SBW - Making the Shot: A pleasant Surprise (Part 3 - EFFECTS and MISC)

To me it is the most fun way of animating but at the same time it's not the most ideal in terms of organizing your keys or your acting and keeping things like volume,
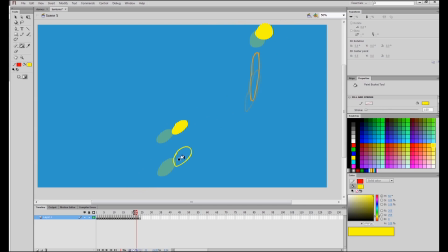12:50 of all things. But like I said, it's really good for particles, effects, exactly what I'm doing now, which is just glittery, pretty, particle, bubbly stuff.
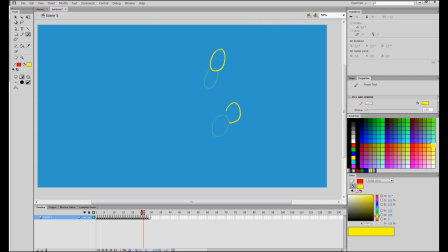13:02 By the way, in Flash, I'm pressing F7 to create a new blank key. Then I'll draw in that key, and then I'll press F7 again to make a new frame.
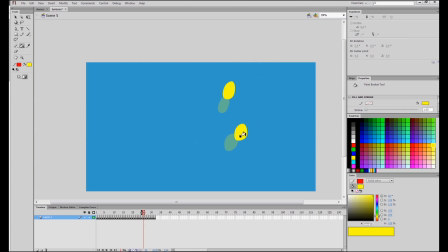13:11 As you notice, I'm sometimes going back several frames previous so that I can go back and add some more drawings to some of my particles. I'm adding another ball, I'm adding more colors, I'm adding different patterns. At this point I'm just making it up,
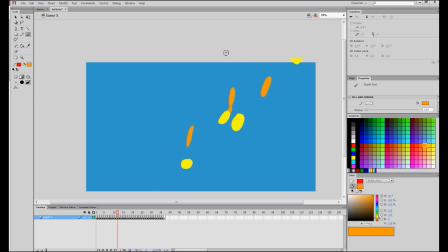13:27 I don't really have anything planned but I'm just being spontaneous and I'm just having fun with it because that's basically what summarizes the overall scene. And a lot of the particle effects are just things like paint smudges and chalk strokes just rising from the ground.
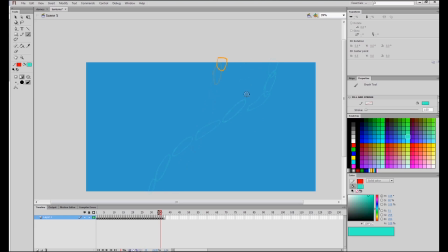13:45 It's as if art itself is coming to life at this scene. The original shot does not have this effect, but I wanted to do it so that I could supplement the lanterns as it rises up. So again, I'm adding different colors, different patterns, just to make it visually interesting and visually fun. As much as I suck at animating things like effects and particles,
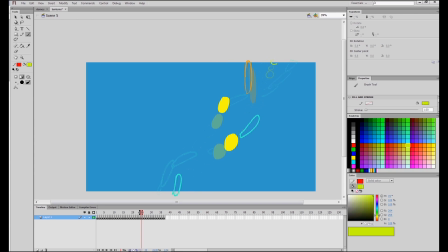14:04 I'm having a lot of fun animating this because it's just mindless animating at this point for me. And what's even more exciting is I'm thinking about how this will look in After Effects when I cop it all together. It's going to look pretty cool, and I'll show you that when I get to that point.
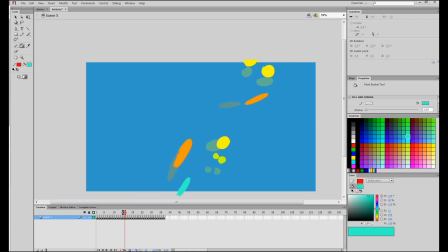14:19 Using the F5 key on my keyboard, I'm just going to space these out evenly in 2s just so it doesn't go by too fast. And most of the things I've animated here are not on 1s, so if I have something on 1s just moving, it'll be a bit jarring. But once that's done, I'm just going to press test scene and see how that scene goes.
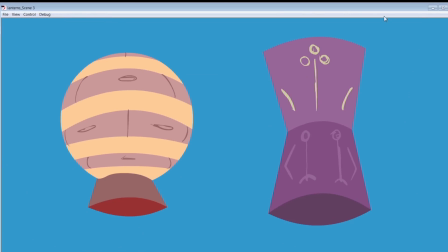14:40 With both the lanterns and the effects done, there it is, my lanterns doing lanterny stuff and my effects doing bubbly stuff.
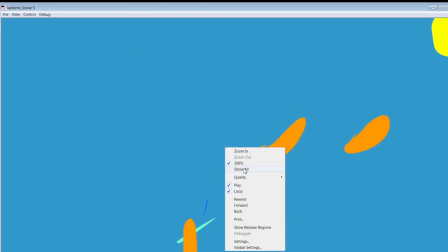14:49 Each of these things are done in separate scenes but were all done in the same flash file.
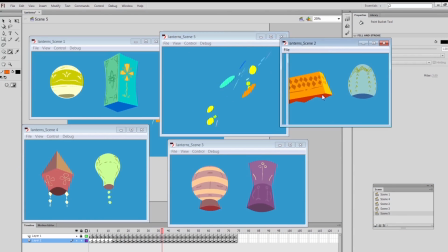14:54 Again, this is how I work, so you can basically do this in separate image sequences, separate swift files or different movie files. It's up to you really. Either way, we're going to combine all of this into After Effects, along with the girl character and the background, which we'll do next.
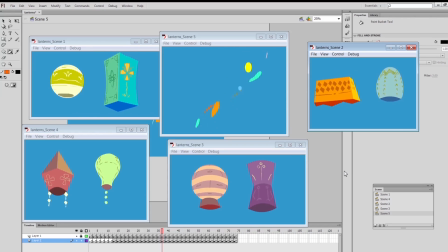15:13 So for our next episode, we're going to talk about how I did the background. Thanks for watching this episode on the Stringbing Workshop, there will be more to come as always.